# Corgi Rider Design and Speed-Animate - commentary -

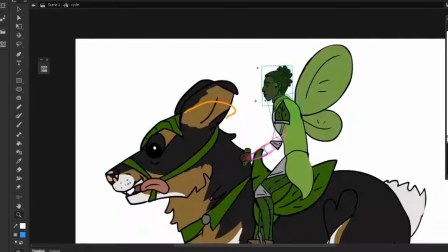(12:34)
Now I've finished the human,
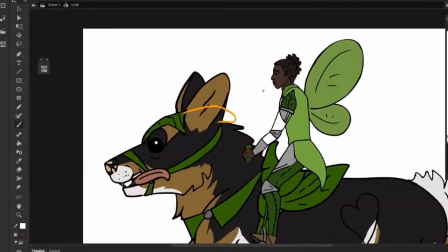(12:36)
I've gone through all the symbols and knitted everything as well as doing the connecting animations for the torso and
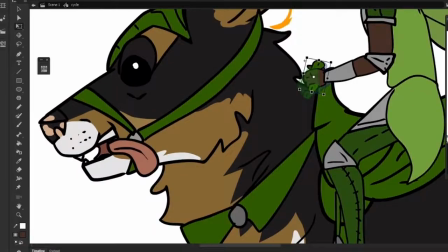(12:45)
the arm it looks a bit flat at the moment i need to add the behind
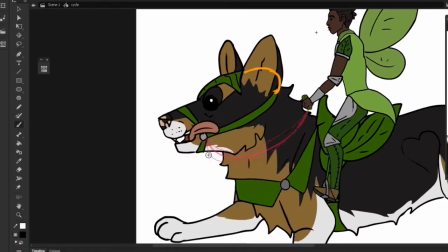(12:50)
limbs to give him a bit of perspective of course their colors have changed
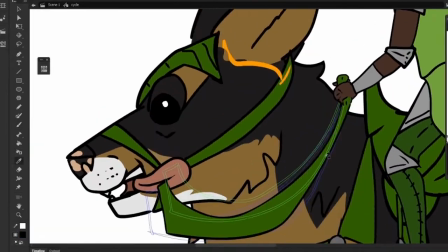(12:55)
a lot to what i was originally planning but these colors suit vectors much more
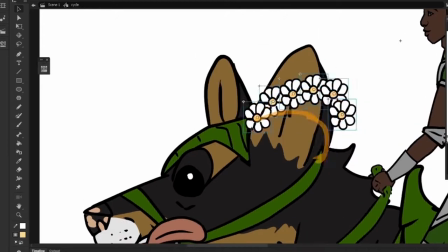(13:01)
i did the daisies by having one symbol and then duplicating
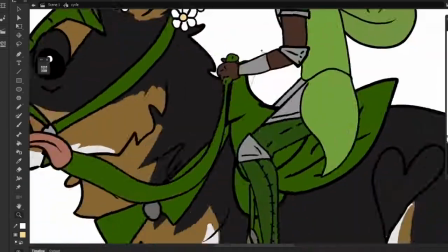(13:07)
it and animating it all on one layer which saves space because at this point my
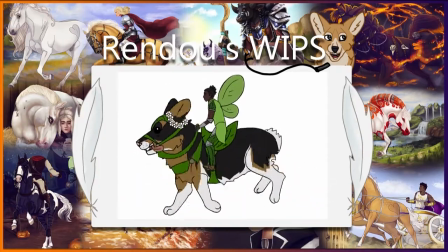(13:12)
computer really wasn't getting along with adobe animate especially while recording the screen
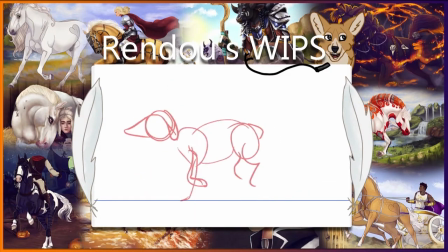(13:18)
i couldn't actually view it at 24 frames per second good times
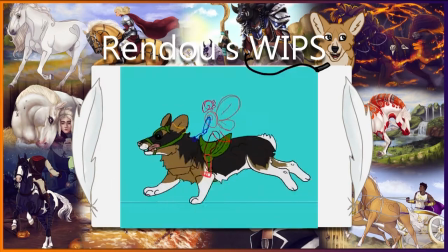(13:31)
here is the final piece as you can see it's changed a lot from the initial sketch
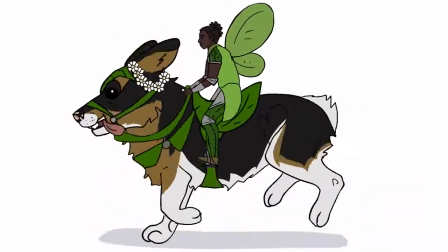(13:38)
which is definitely a good thing because the initial sketch was terrifying.
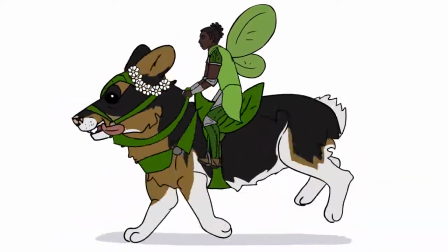(13:44)
I've also changed the rider's motion a lot. I felt like when I looked back at it,
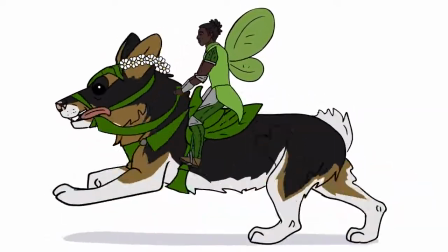(13:50)
he was a bit too stiff or the camera was like focused on his torso so he
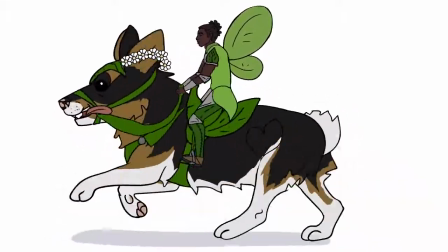(13:57)
wasn't moving up and down which you would be if you're riding a ginormous corgi so
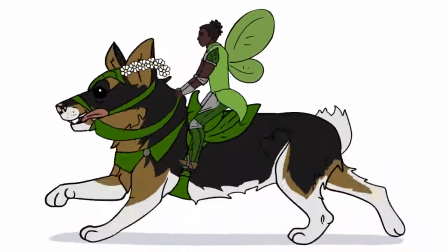(14:02)
I've added a bit of up and down and bounce to his riding posture.
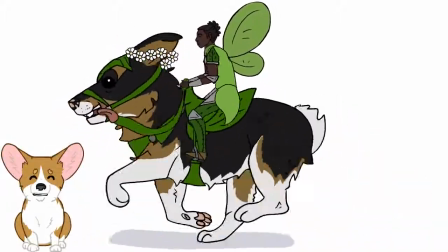(14:08)
So there you have it, a design and then an animation of design. I plan to do a lot more of these because I love designing creatures.
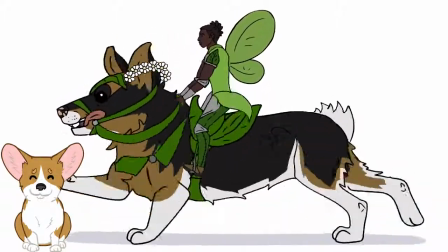(14:16)
I think I'll take quests on designs and then I'll figure out how that
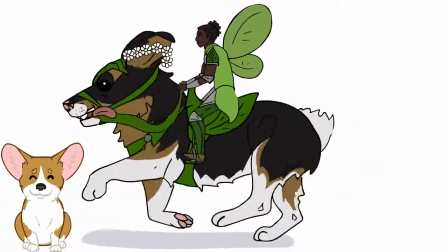(14:21)
creature that we've made up would move and then do an animation of it.
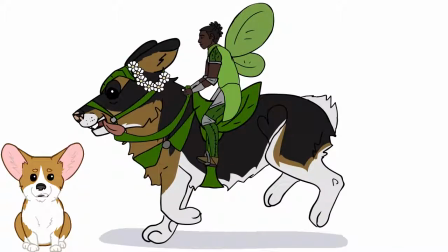(14:26)
Not necessarily cycles all the time I could do tiny little scenes as well,
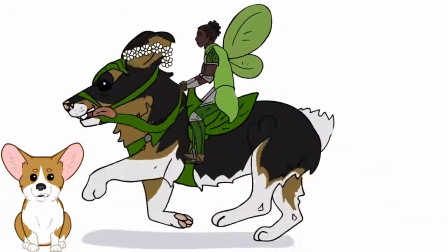(14:32)
as well as more ambitious illustrations for the design.
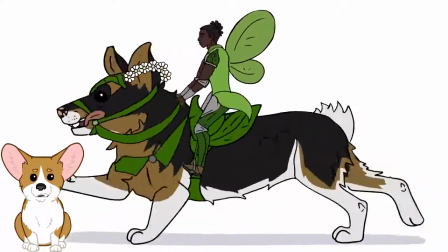(14:36)
Of course that is limited to how long old Betsy my computer lasts for,
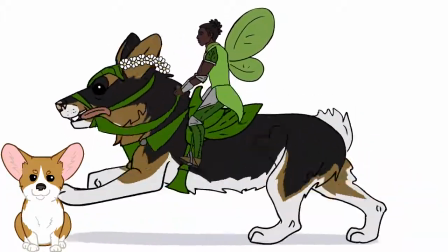(14:42)
but I am saving up for a new one that will hopefully be able to handle the pressure of recording my screen a lot more.
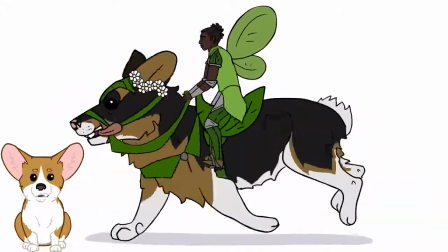(14:52)
So I hope you hang around to check out my next video, and I'm off to have a nice, well-earned cup of tea.
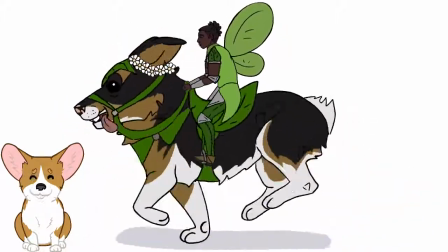(14:59)
See ya!